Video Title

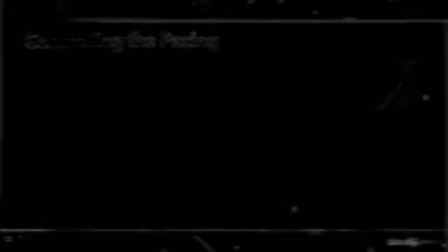[0:00]
Controlling the pacing of the edit is a huge part of being an editor. Kind of like we talked about earlier in regards to eye blinking, the frequency of the cuts in our edit often mimics what the heart rate of the audience should be doing. So when there are slow scenes that are heartfelt or relaxed, there probably should be fewer edits.
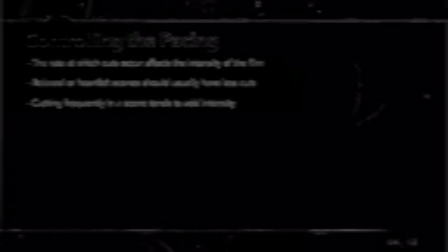[0:19]
Likewise, in high-intensity action scenes, it's common to have frequent edits, with some shots only being on screen for a fraction of a second. One of my favorite examples of this is in the classic horror film Night of the Living Dead. In the beginning of the film,
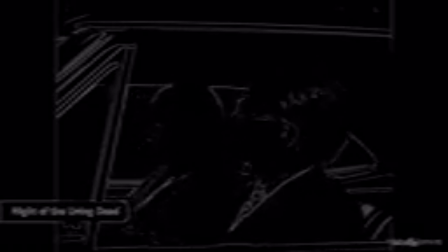[0:32]
before there are any zombies attacking or anything scary, we have a brother and sister just hanging out in the car talking. It's one long, uninterrupted shot that is on screen almost 30 seconds before cutting away to something else. Now contrast that to later in the film when we're in the middle of the zombies attacking.
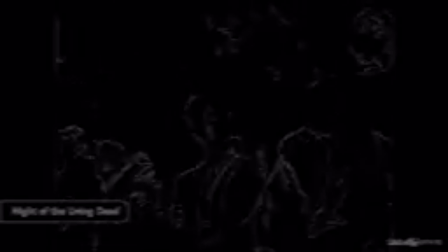[0:49]
Look at all the cuts. There are constant cuts. And again, the frequency of these cuts mirror what the heart rate of the audience should be doing. Also, as we make the length of the edit just enough to allow the audience to make sense of the shot,
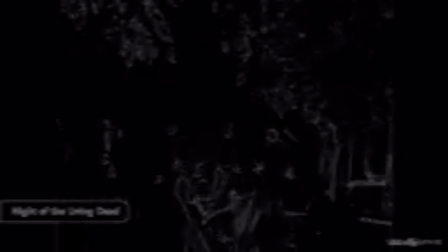[1:06]
it also forces them to pay closer attention, which adds to the intensity of the sequence. Now, these aren't hard and fast rules and can always be broken. Remember that sequence from Rear Window that we looked at earlier? The tension is so thick here. My heart is racing, but those edits are few and far between.
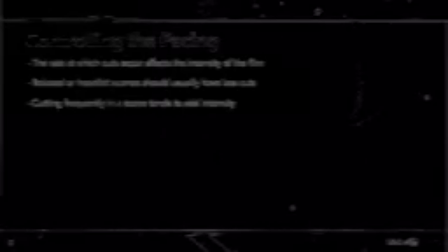[1:25]
Now, you also need to pay attention to who your intended audience is. In older movies, or movies meant for a more sophisticated or intellectual crowd, you'd probably want to hold on shots longer, creating fewer edits.
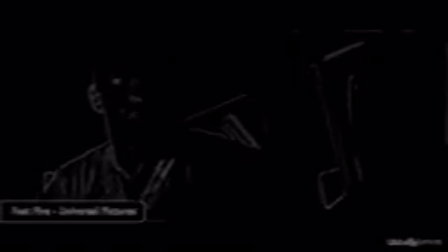[1:38]
The converse is also true. This sequence is from one of the movies in the Fast and Furious franchise, which is a high-energy action series meant for a younger demographic. Even in this touching scene, when a dear character is about to die and is saying his farewells, the edits are still happening fairly quickly.
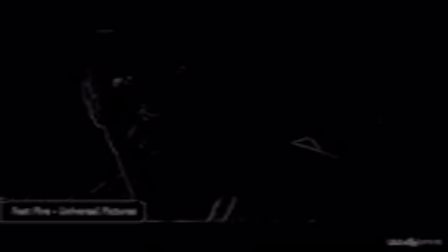[1:56]
But again, the audience is taken into consideration here.
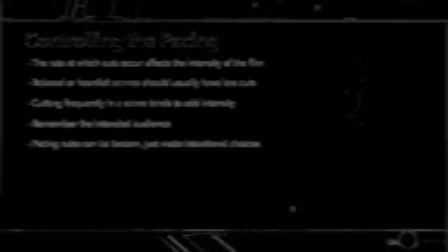[2:00]
So it's fine to do something that breaks the rules, just be sure you're aware of the rules that you're breaking so your choices are intentional.
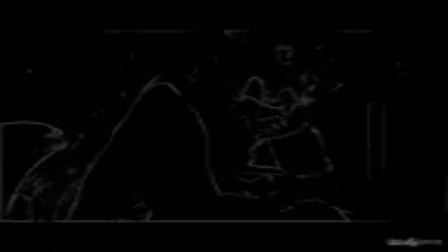[2:06]
On The Assurance, we were pretty constantly aware of pacing in terms of the edit, and we actually shot for this. In what was originally intended to be the opening sequence of the film, we hold on Cordelia and Tayani for a very long time.
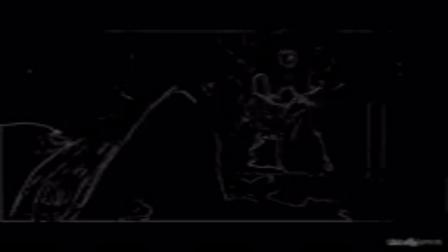[2:19]
The pace here is glacially and intentionally slow. But in the end of the film, when Cordelia is putting the pieces together, things begin to ramp up.
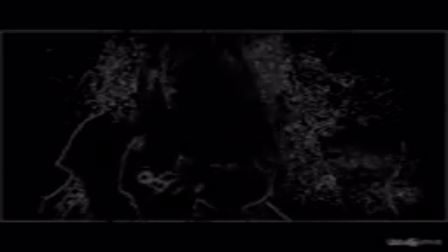[2:28]
We also cut back and forth quickly between present day, when she's going to fight, and flashing back to her past. Juxtaposing different timelines like this increases the intensity even more.
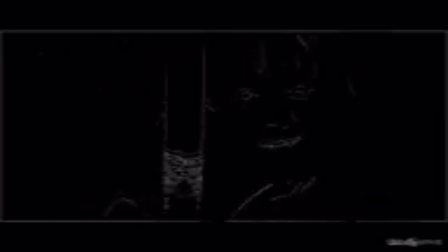[2:40]
Now, technically, this doesn't increase the pace of the edit, but because it takes more mental effort by the audience, the net result is that the different worlds make it feel like the pacing is even faster.
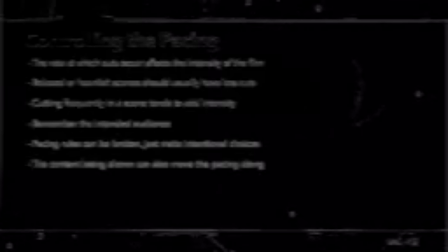[2:52]
Remember that pacing is a huge consideration as you're assembling your edit, and is one of the big ways that the editor contributes to shaping the film.